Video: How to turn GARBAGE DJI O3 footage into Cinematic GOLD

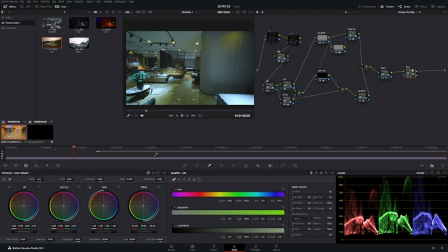So that's why this film emulation kind of look is very pleasing to the eyes. Most of the heavy lifting you're going to be doing is right here in the group pre. This is getting your footage to a place that's acceptable. Now the fun part comes in group post. This is where you do your style looks.
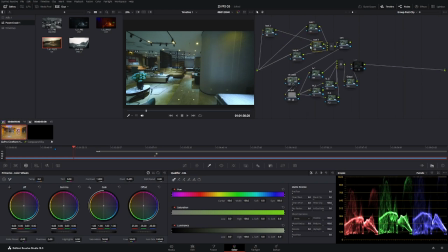This is like where you really start putting some flair, and we're going to show you what we're doing here. So I'm going to pop these out. The skin right here, I never touch it. Most of these nodes, by the way, you won't actually be touching. They're there for if you're getting really advanced. But I would say you're just going to be using your looks, the look nodes. This is really what it sounds like.
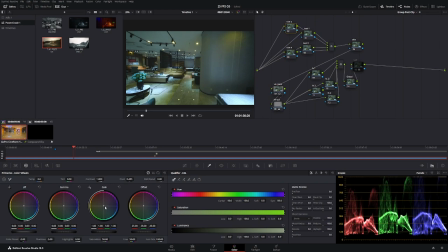You're going to be adding a look to it. If you want to add like some orange into the highlights a little bit, that can be kind of fun.
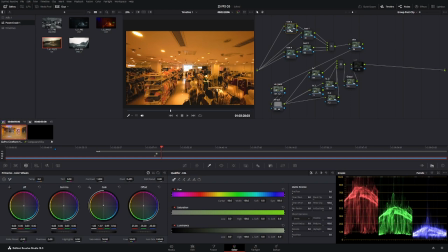I actually kind of like that. But we do got to be careful right here. Oh, that's really orange. So let's actually also add some teal into the shadows.
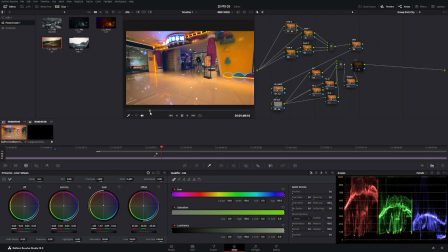Kind of bring that down a bit. Yeah, there we go. And now we're getting, that's looking good.
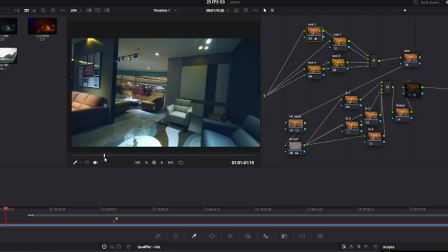I think that actually looks better than my first grade. Oh man, I'm really liking that. Okay, and this is so much fun.
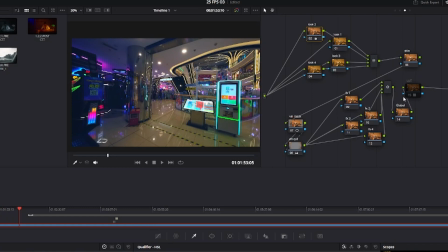Once you get your image to like an acceptable place, the post is where you just have so much fun. But the best part is you're like later down the line, you're like, oh, you know what? I don't really want that. Oh, I have to do everything over again. No, just hide the node. Just hide the node. And you can kind of go back. And that's why I have 4 looks here. I don't always use them all.
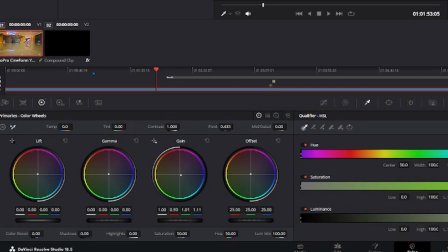I'm going to try, let's add some blue into the highlights and orange into the shadows, which is very unconventional, but we'll give it a shot.
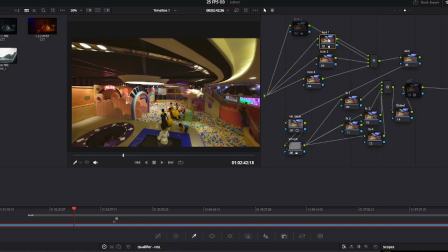It's got a very weird look to it. Not really super fan. Like that looks a lot better. But okay, yeah, hey, maybe you're going for something like what your story dictates is what you're gonna do. This is very yellow. Yeah, let's go back to it.
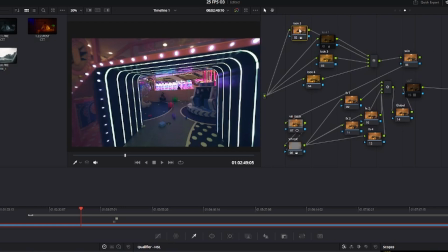This is nice. I really like this look. Okay, the best part, the most fun part is I'm pretty much done.
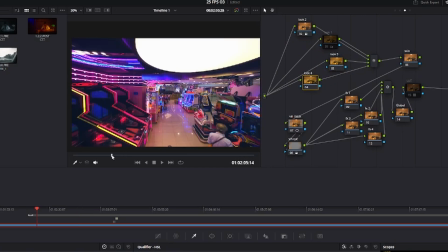If this is for a job, you might spend a little bit more extra time kind of really nitpicking and fine-tuning some of the saturation, things like that.
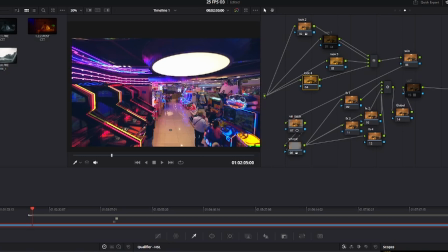Like maybe this is a bit too saturated. You can kind of see I'm peaking at the top of these parades here.
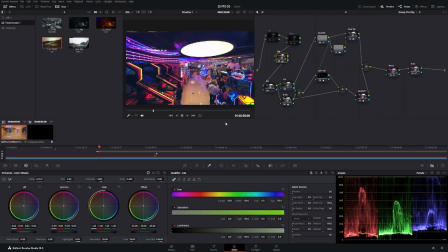Maybe I can even go back to the post and say, let's just bring our highlights down just a smooch. Yeah, to now we're like not going so crazy with the highlights.
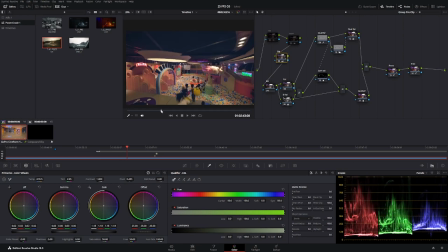Okay, that's a little bit more tame, and this is going to be more of a filmic look, not so vibrant. I think for like FPV footage, more vibrant is a little better if you're not like mixing it with traditional camera.
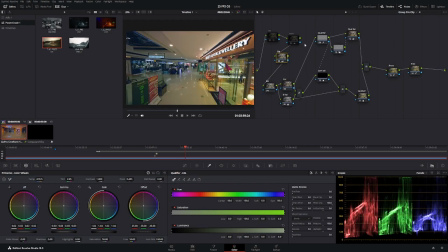But maybe you want to go for more film look. But I'm going to go back because I think that actually, you know what? Now that I'm looking at it, I'm thinking like, yeah, just bring that down just a bit. Like I'm going to be clipping. Like this is just the limitation of the O3 is it doesn't have the dynamic range that like the 12 or the DJI Action 4 has,
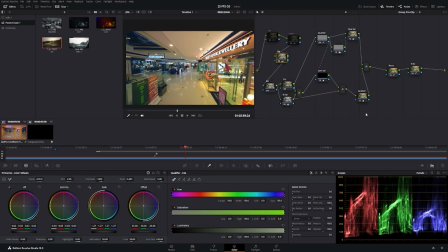which that is a big reason why you might want to buy one of those action cams, because the dynamic range of the O3 is nothing to write home about. The color, the 10-bit color is awesome, but the dynamic range, you're going to be really limited with what you can do. So we're going to go back to post, and this is my favorite part, and this is really the secret sauce of Dr. Quads.
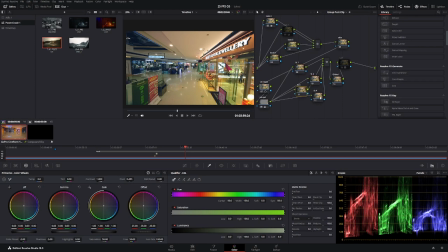How do you make your footage look like it was filmed on the Action 4 or the GoPro 12? Here we go.
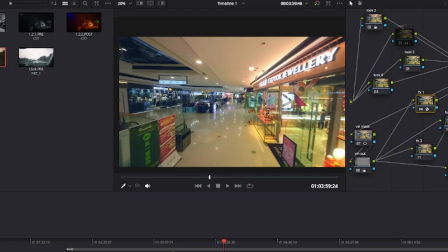We're going to add some aperture diffraction. You see that just pops those highlights out. Even though it's making them clip even worse,
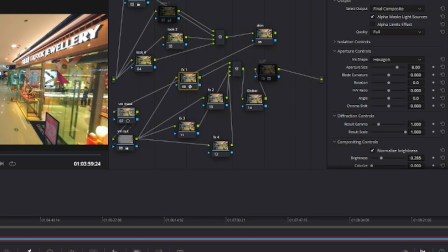I've found that it's kind of okay because it adds so much of a stylized look to it that it's really great.
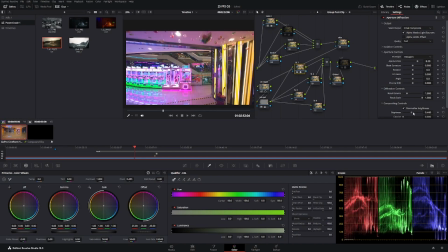You want to scrub through your footage though, because watch what can happen. If you have this too bright, you're going to scrub through your footage.
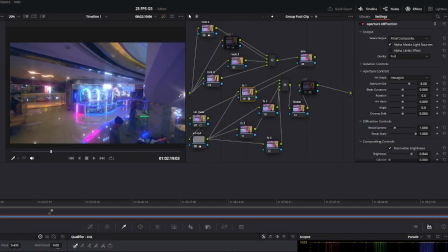You see like this is crazy now. So these kind of parts where there's like light on dark, it will go too nuts.
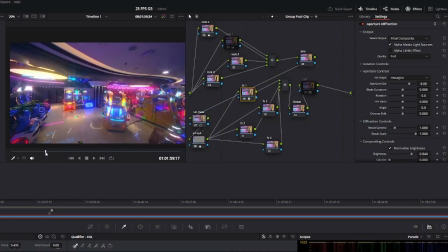The reason why you don't want to do that is because you're going to be giving away your secrets.
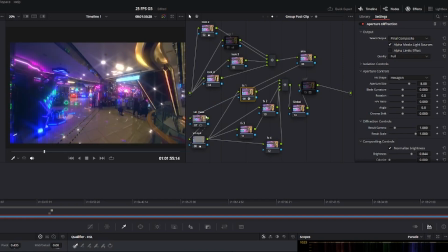The second that someone sees an image like this, even though it's very fun looking at like stylized wise, they're going to know what you're up to. And really your job as an editor and as a videographer is to not let people know that they're watching a movie. You're kind of just like sweeping them up in a story, right?
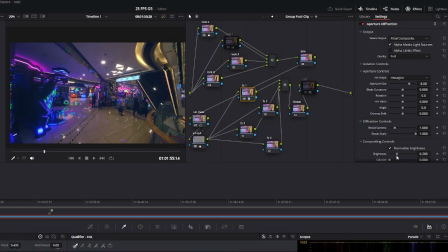And so if they're too aware of your techniques, they're going to be, you know, oh, look, he did that thing. They're going to be thinking about like how you edited it and stuff, and not how like what the actual story is telling them.
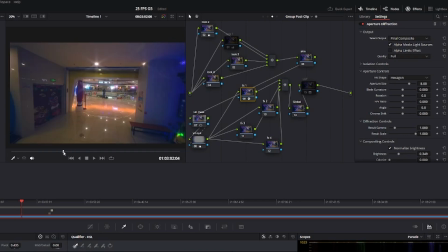So, okay, this is pretty good right here.
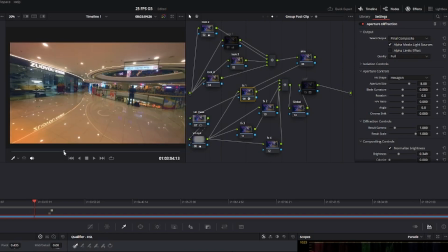A little bit strong right there. You can see like sometimes it'll be stronger than others. You gotta be really careful of that.
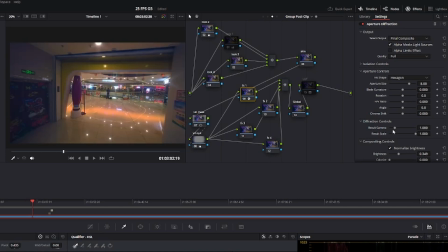Yeah, I'm gonna dial that back just a smooch. There we go. Now we can't really tell that it's aperture diffraction. There we go.
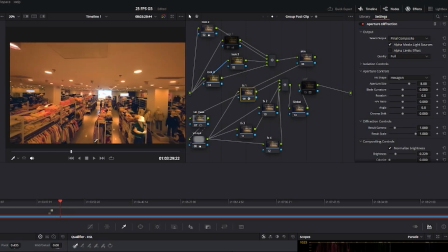Okay, this is probably the weakest image of the entire thing. But in order to change this, I'll have to change everything.
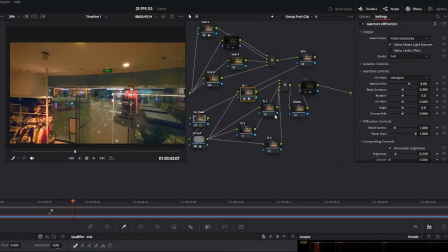So we're, you know, it's a short segment, so we're just gonna let it be. All right, now in FX2, we can add halation.
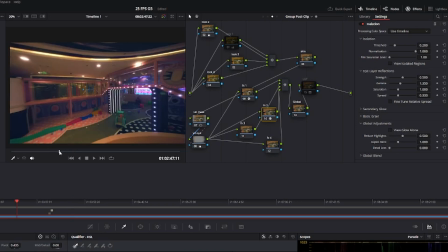And that just is something that really emulates a lot of the film look, but it's a bit too intense now.
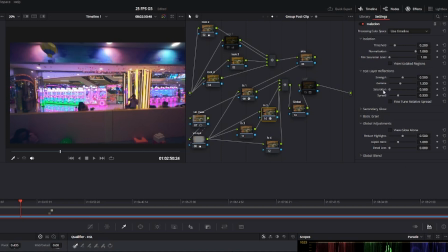Thanks to Nomad for teaching me about the saturation technique. You can dial that saturation back if the saturation's too heavy. So I'm gonna do that right now, like get the saturation kind of reined in. And you can also kind of dial the strength back and just kind of get that strength right where you want it.
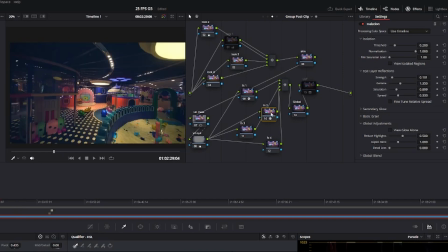There we go, that's looking pretty good. A little bit, we can Control D to kind of see what it's doing. It's not doing much. You don't want to go crazy with it. Now, when you're first starting out, you're going to go crazy with it. Like you're going to go crazy with it. That's okay.
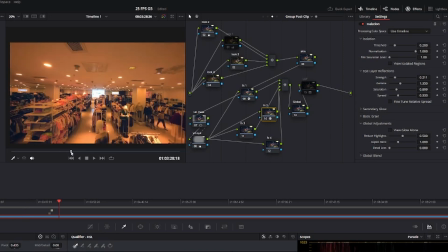You need to really kind of go too far and then reel yourself back in as you keep editing and start learning that actually less is more.
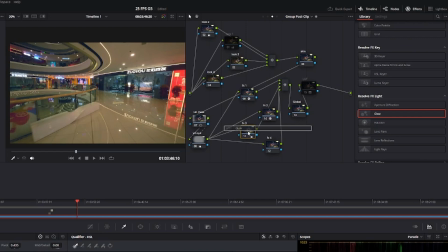Okay. And then next one I can add, and I did add in this one, is glow. Now, glow is going to help out a lot with these darker shots.
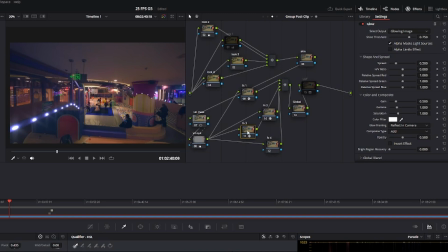You can kind of see here, boom. You see that? It just kind of brings out some of those darker those areas that were really kind of making it look a little glum, and it pops them out.
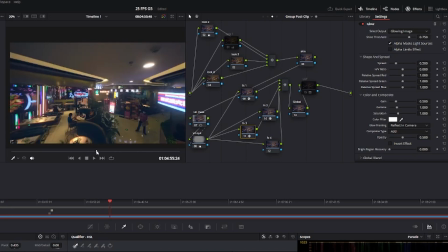So that's really great. I'm liking that a lot. All right. Yeah, this is really fun.
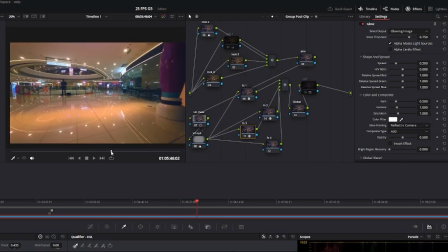This is a lot more of a striking grade than I did for YouTube, because I did spend a lot more time.
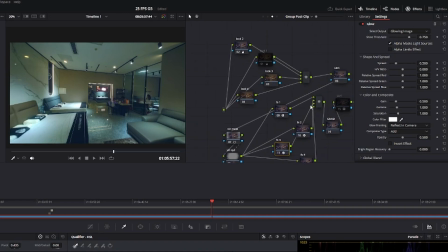I'm feeling a little bit yellow here. You know what I can do? We're going to go back over here.
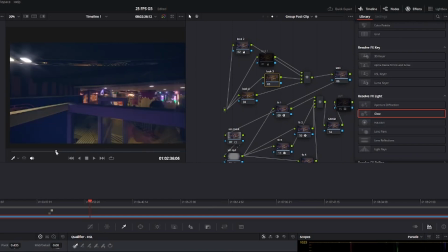Where is that image? There we go. Ooh. All right, it's really yellow.
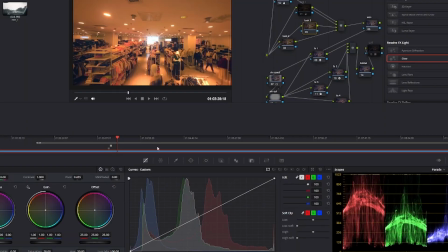Let's pull some of the yellow out of this entire image. So we're going to click on our levels right here.
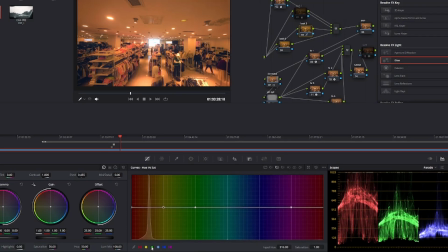Then we're going to click on hue versus sat. I usually just click on all of these colors down here, and that gives me these little handles. We're going to bring some of those yellows down a little bit. It's going to pull out some of that yellow saturation. Don't go too crazy with it because it will fall apart if you do that. We're just going to bring some of that down.
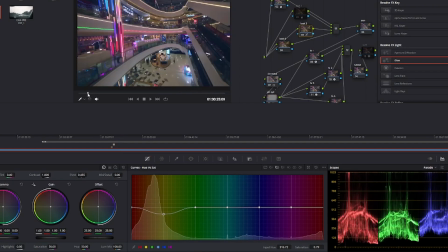Yeah. Let's see what that does. That kind of, yeah, that now we're getting a little bit better, but now we're feeling a little bit dark here.
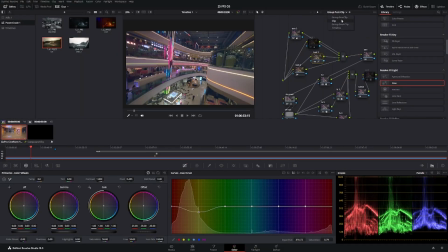What can we do on that? Let's go back. See, this is what's really great about this method is you can kind of go back and say, okay, let's go back to our balance where we're actually we're going to bring up those midtones a little bit and bring up the shadows just a smooch.
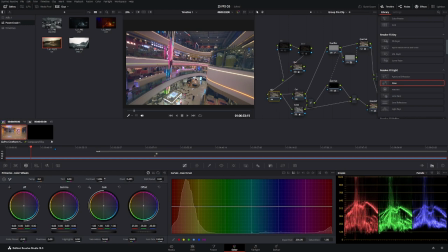We're going to go in ISO and we're going to add a little bit of contrast. There we go. I'm liking that. Okay, let's just kind of scrub through a little bit and make sure that we haven't broken our image, and it's looking pretty good.
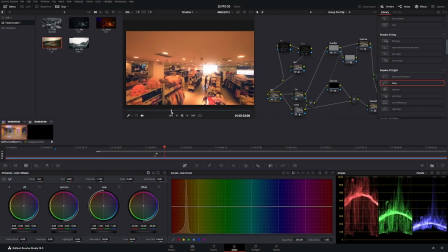Okay, yeah, this is nice. It's coming together nicely. And a lot better now. It's not too intense. You can see like this is really blown out. Like this little screen back here is completely blown out.
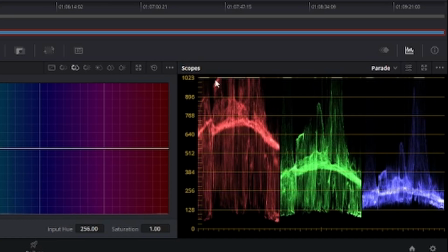You can see that on the scopes. Boom. But that's okay.
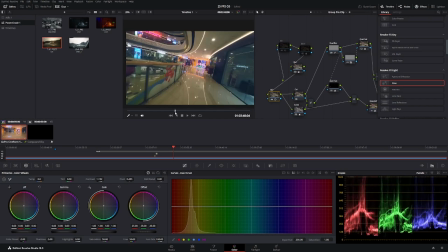It's one of the benefits of FPV is that, you know, it's a short segment where it's actually blown out. So people aren't going to be like dwelling on the fact that you blew out your highlights there. Okay, and last but not least, once we have those three,
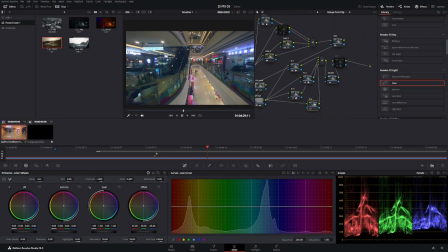those are the main three that I use, you can add another one, and this is the funnest one. Film grain, if you want to make it look really cinematic. If there's, I don't recommend film grain unless you have like a person as your main subject or something, right?
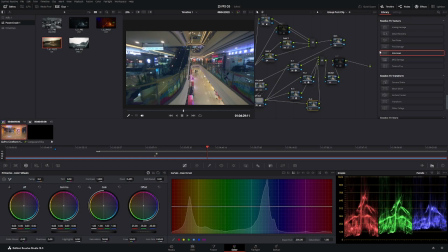Like you need a recognizable shape. Otherwise, the grain will kind of catch their attention too much. But I like to use film damage. Boom. Oh my gosh, that's really just destroyed my footage,
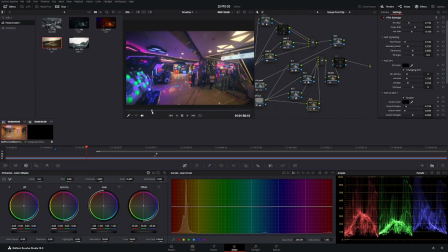but it's also added a really awesome kind of film look to it that I really like, but it's too much though.
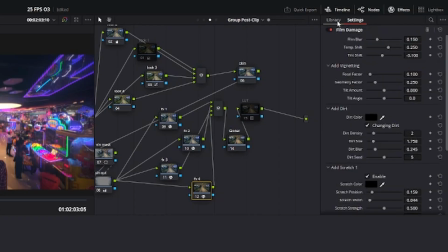So we're going to go into film damage in the settings right up here. I think it's in effects. Yeah.